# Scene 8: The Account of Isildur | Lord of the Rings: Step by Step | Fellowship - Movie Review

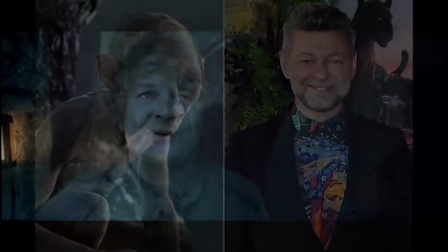4:14 The Black Rider is voiced by Andy Serkis,
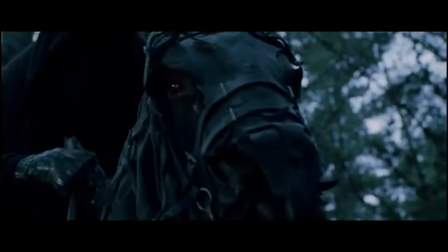4:16 who is better remembered in these films as the actor who not only voiced Gollum but also performed the creature's motion capture scenes.
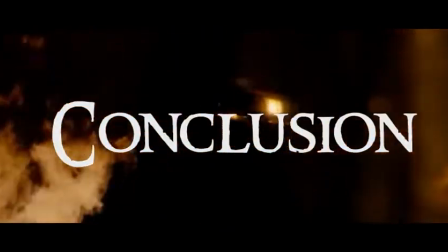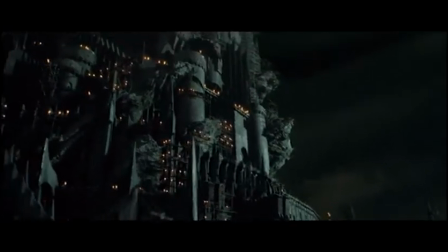4:29 Even in the late 90s to early aughts, CGI was more commonly used to create settings as a cheaper and time-saving alternative to handcrafting miniatures.
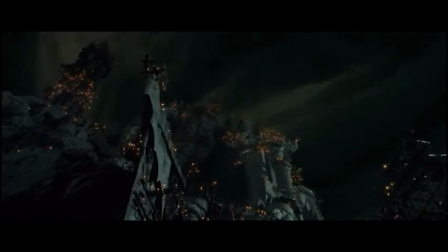4:38 However, the filmmakers, particularly Peter Jackson, were rather fond of having a physical object to show on screen,
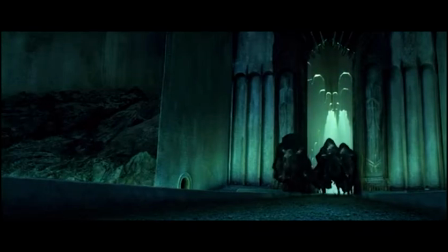4:45 because a computerized element can never have the presence of a real model,
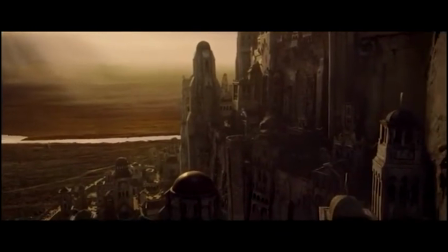4:49 a sentiment that I share even to this day with the vast improvements in technology that have occurred over the following decades.
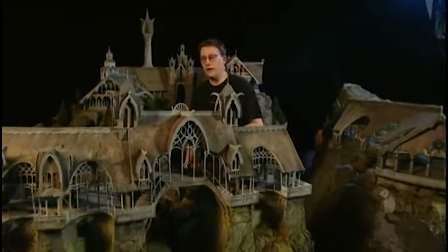4:56 Real models hold the charm of imperfection that a CGI object is unlikely to have.
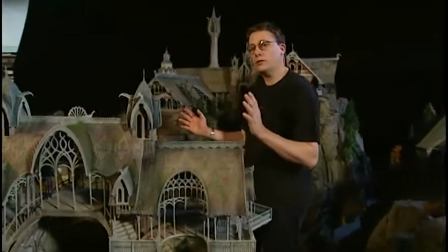5:01 Nor does the person making the CGI element typically take the time and
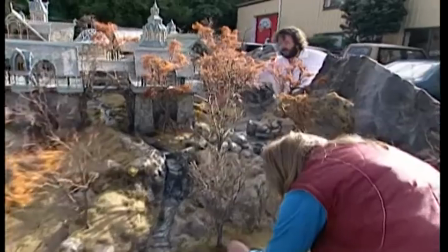5:06 effort to add in small or minor details that will likely go unnoticed by the viewer.
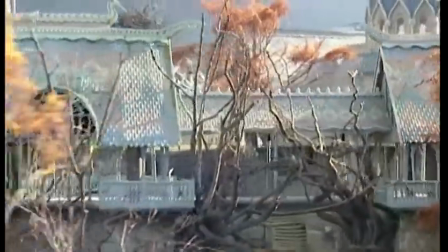5:11 Despite the graphical jump that has been ray tracing technology, used to create realistic reflections and lighting,
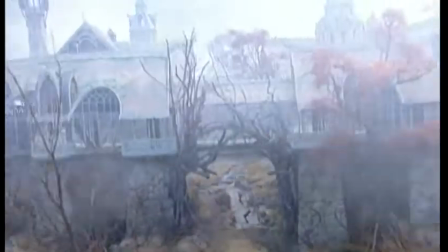5:17 a computerized light source does not interact in the same way that real light bounces off or becomes absorbed by a physical object.
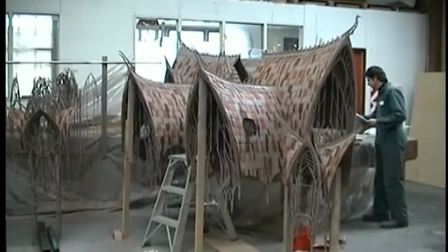5:25 Because of the filmmakers' desire to have as many physical models as possible,
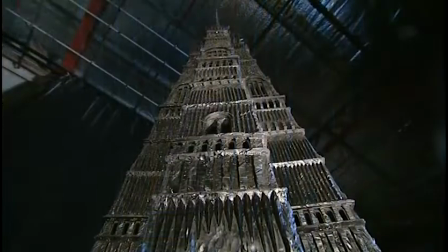5:30 teams of people were set to task over a 2 to 3 year period to craft all of the miniatures that were used in the films.
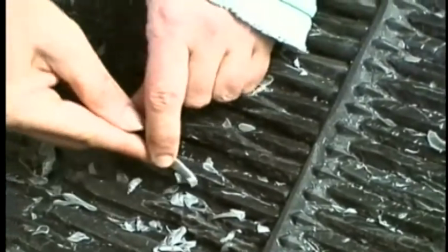5:37 Additionally, because of the great size of the models, one of the crafters had dropped the term bigatures as opposed to miniatures, and the name stuck.
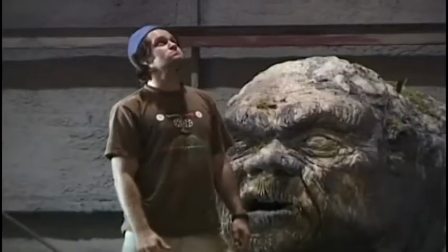5:45 Honestly, the moniker is accurate. For instance, there are 8 26-foot-tall trees that were crafted for Lothlorien alone.
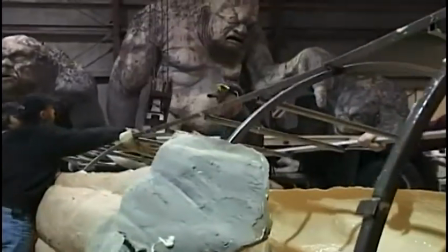5:54 In later episodes, we will be getting a closer look at some of the other bigatures featured in the Fellowship of the Rings.
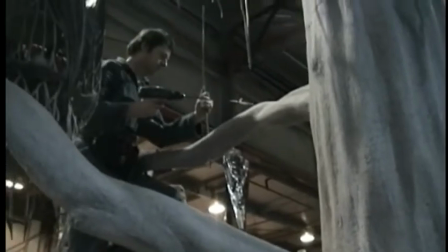6:00 In particular, the models for Rivendell, Lothlorien, the Tower of Orthanc and Isengard, the Argonath, and the Bridge of Khazad-dûm.
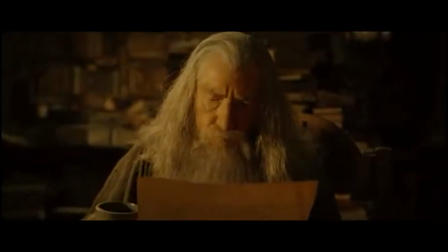6:08 What isn't mentioned in these films is that this scene encompasses a 17-year period.
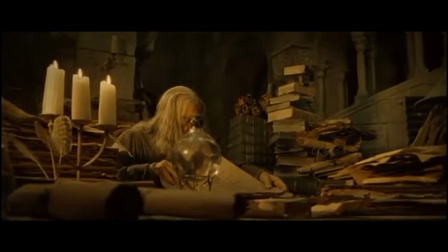6:13 During this time, Gandalf and an off-screen Aragorn are scouring the lands far and wide for answers to the riddle of the ring.
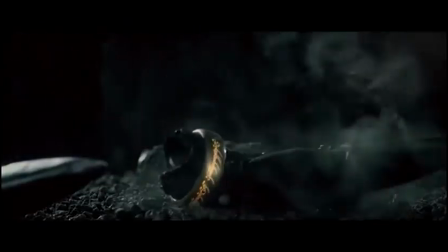6:20 Though the exclusion of this information could have easily created a plot hole,
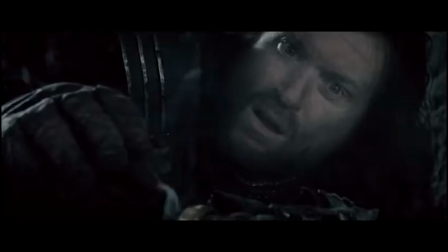6:24 I think that the writers did an excellent job of condensing the information to what was needed to move the plot forward while revealing the other mysteries later through dialogue.
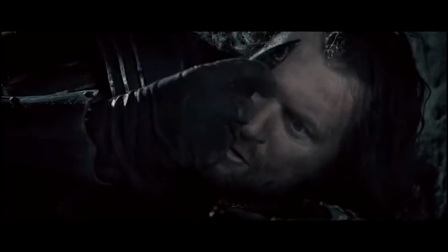6:34 Additionally, we get the first hint of Gollum's involvement when we hear his muffled screams coming from the depths of Barad-dûr.
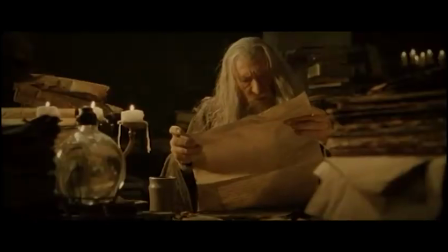6:41 What is truly important about this scene is that we are now venturing outside of the Shire.
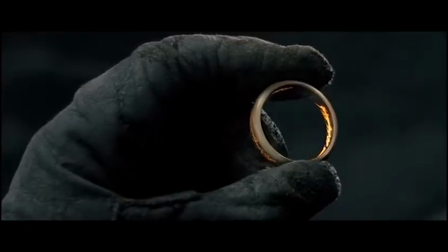6:45 Though we only get a few quick glimpses of the larger world of Middle-earth,
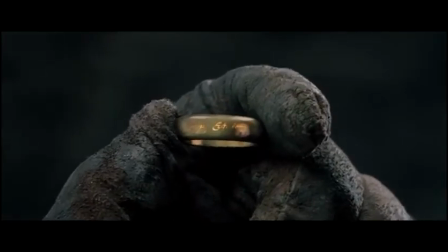6:49 we are now beginning to see and understand that a great threat is growing in Mordor, and that many people across the land,
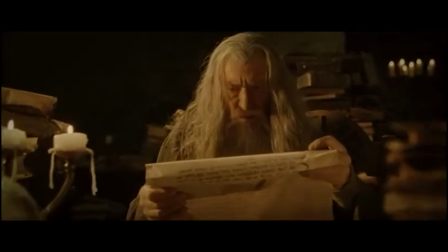6:56 not only the hobbits, will pay the ultimate price in Sauron's encroaching campaign of terror.